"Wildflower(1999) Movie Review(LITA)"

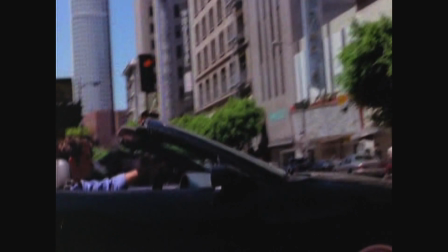Dennis has a badly edited and underwhelming car chase with the people he owes money to.
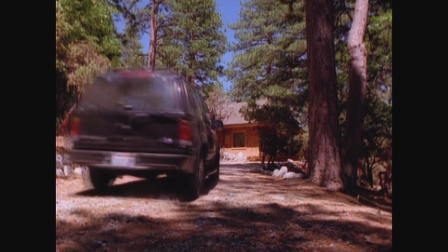They get some gas and pick up the abused woman. They make it to the cabin, and then the plot just slams on the brakes for a good hour,
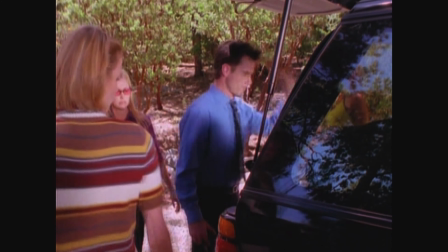not picking up again until maybe the last 20 minutes. And from the moment they get to the cabin to the end of the movie, most scenes are comprised as such.
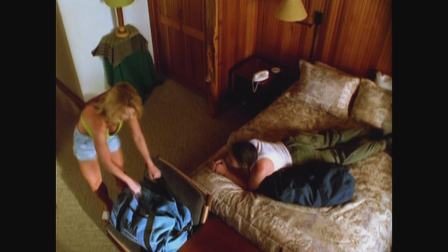Two characters walk on screen, they deliver exposition, they walk back off. Two more characters walk on screen, they deliver exposition, they walk back off.
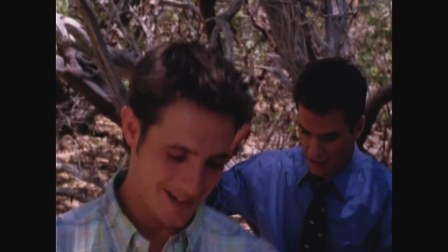Lather, rinse, repeat.
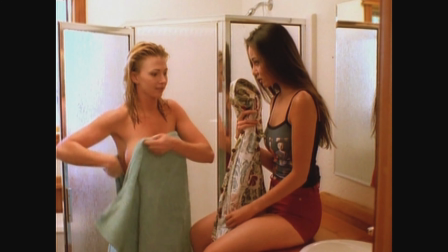Sometimes we'll get a threesome, but a good chunk of the film is solely comprised of two people walking in front of the camera, robotically talking, then walking back off again.
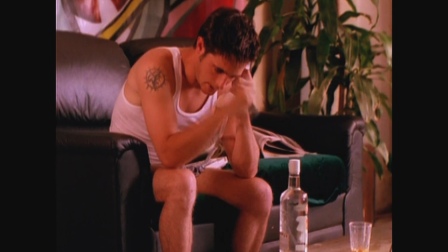Or, if we're lucky, we'll just have one person muttering exposition to another about stuff they should already know and the audience doesn't care about.
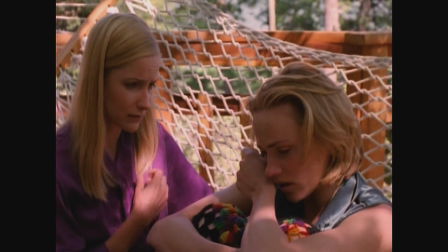Because why should we care? You didn't give us any reason.
It's not as if I'm walking in off the street, Ethan.
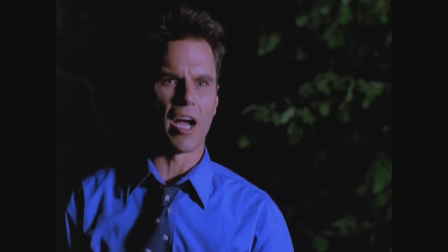It is a family business. And that gives you the right to walk in and take it over? I have just as much right as you do.
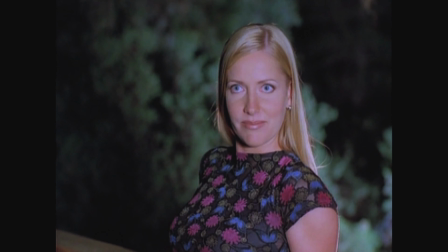After all, we do both have the same last name.
This is amazing.
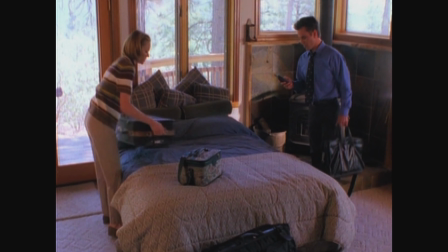It's as bare bones as scene setup can get. This isn't even first day film school filmmaking.
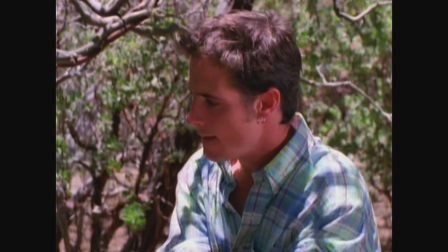I'd call it middle school drama club level, but even that sounds too nice.
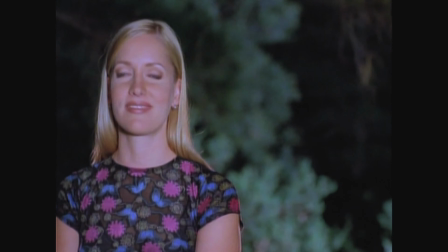This is the kind of writing and directing that you'd see in a parody of bad writing and directing.
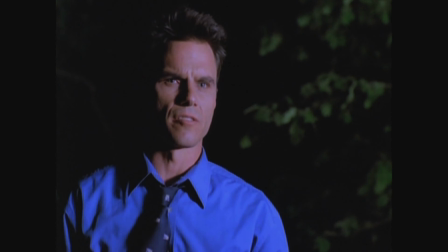Only here, they expect to be taken seriously. They expect us to enjoy this Twitter-length stock story,
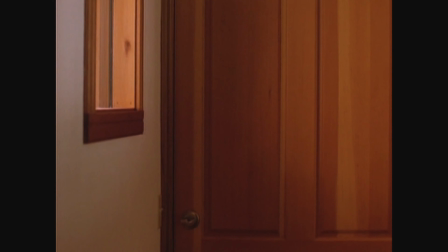to support these truly unlikable characters, and to enjoy this completely unfocused plot.
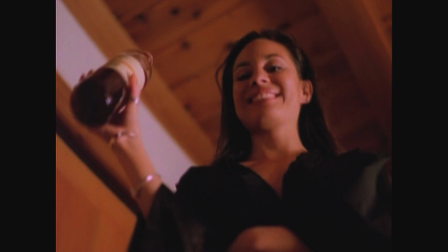Oh wait, did I say unfocused? I'm sorry, I take that back.
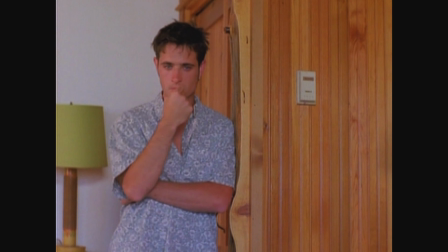Despite the movie's clear lack of story, plot, or character motivation, it does have a focus.
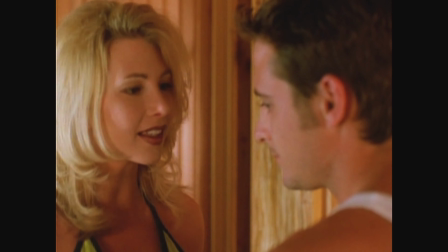There is something that gets a lot of screen time, and the one thing that brings the characters together.
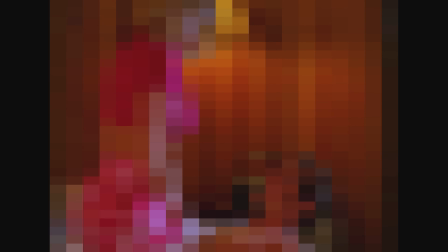Sex. Lots and lots of sex.
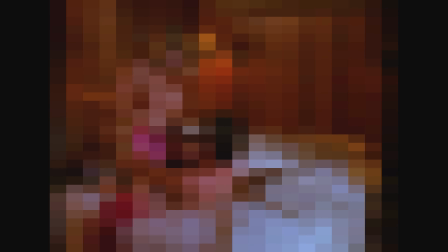This is the most explicitly sexual movie of this retrospective so far, and we're still a long way from the Asylum's actual softcore skin flicks.
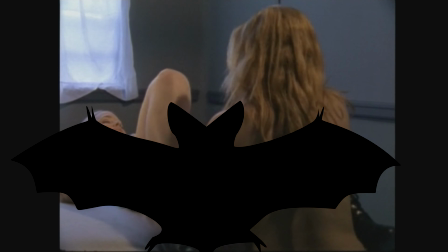But while something like King of the Ants made its sexuality a theme, and Vampires vs. Zombies is blatantly a porno just with a softcore version,
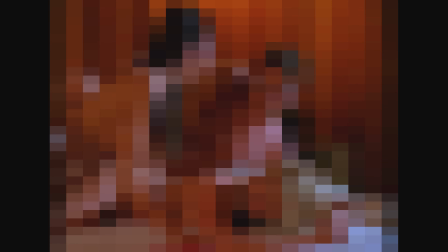there is no reason why this movie is obsessed with sex and nudity.
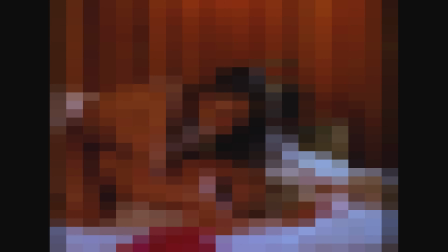It doesn't add to character, it doesn't form a theme of the movie, and it comes right out of nowhere.
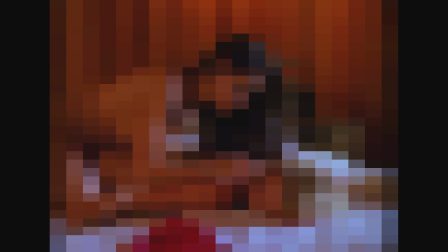It could have been cut out and nothing would be lost. Oh, except for a good chunk of the runtime.
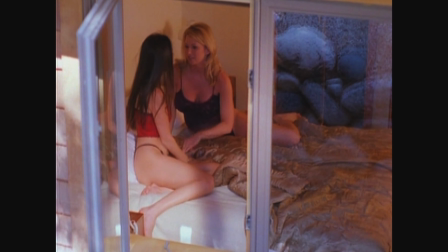It's a 90-minute movie, and at least a third of that is comprised of nothing but characters screwing.
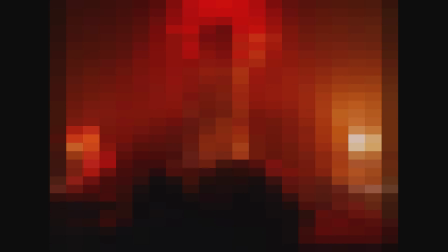It starts with 2 solid minutes of the character's father banging a prostitute.
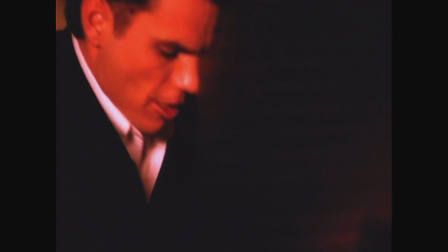After an uncomfortable scene with Jackie, we get to see her husband doing it rough with his secretary.
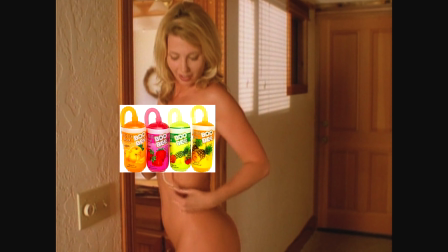And then most of their time at the cabin is dedicated strictly to nudity,
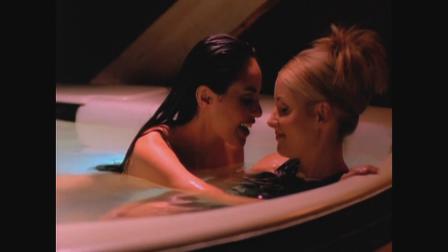makeouts, and more unsexy sex, with a couple girl-on-girl moments and a menage a trois thrown in for good measure.
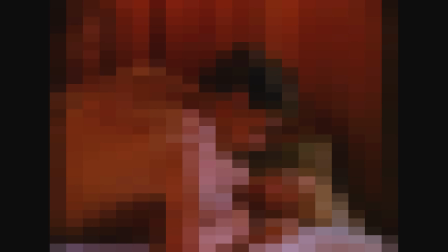Which begs the question, why didn't they just make this a porn?
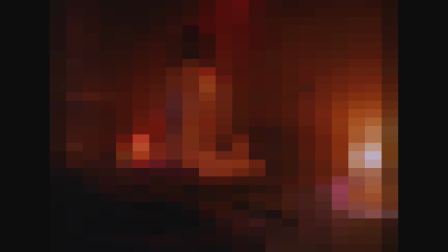It's obvious that the plot was meant to take a backseat to the sex, and every time a sex scene happens,
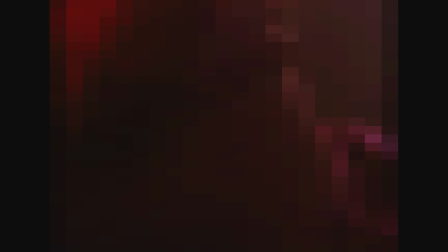the already paper-thin plot comes to a complete halt as we're forced to watch these characters bang.
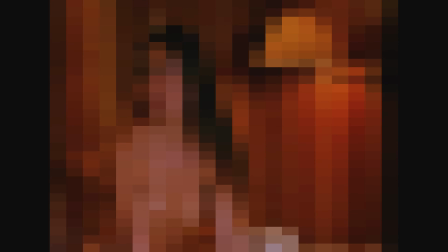And yet, while there's an uncomfortable amount of sex, it's all softcore and vanilla, so any chance to turn its audience on is minimal.
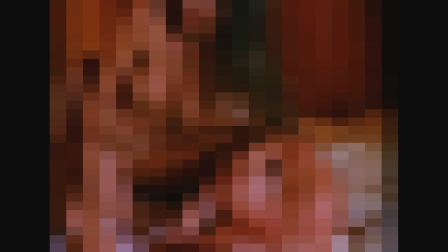No penetration, no foreplay, not even any shots of genitalia.
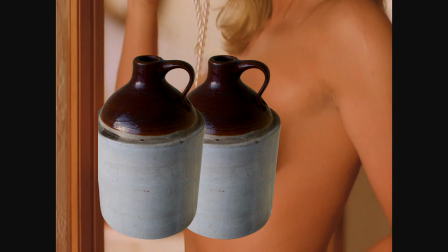The most we get are breast and sometimes butt shots, which the movie overcompensates with, so even that quickly loses its appeal.
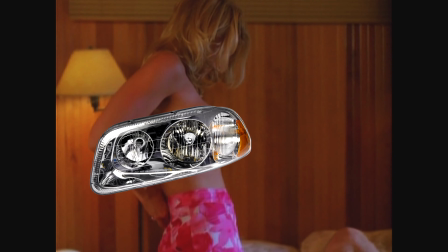I haven't seen this much nippleage up close since I was 3 months old.
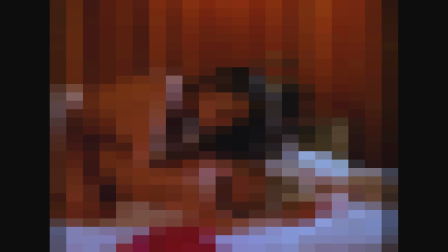But even that would be fine if it was filmed provocatively.
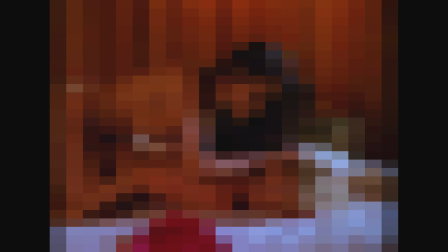If they let the camera create a steamy atmosphere and used transitions and clever imagery to capture the beauty, the horror, and the hedonism of the act.
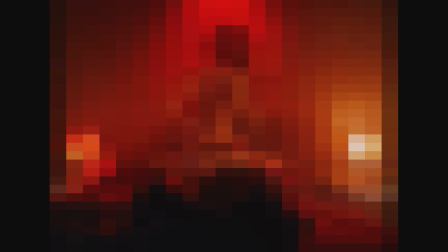Something like Eyes Wide Shut did. But they don't. At best, we get soft fades while the camera remains perfectly still.
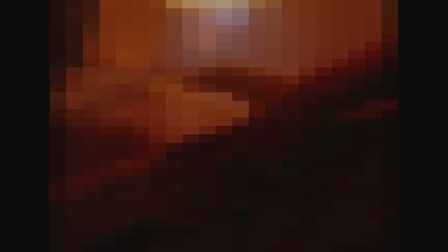And because we don't actually get to see them bang, and we don't care about these people, any eroticism these scenes could have generated is instantly lost.
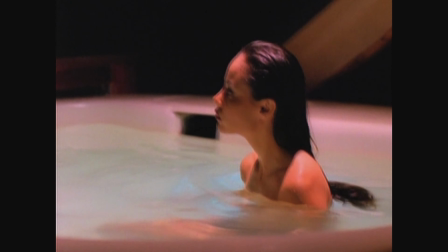I don't feel turned on. I feel dirty, desperate for the scene to be over just so we're that much closer to the end of the movie.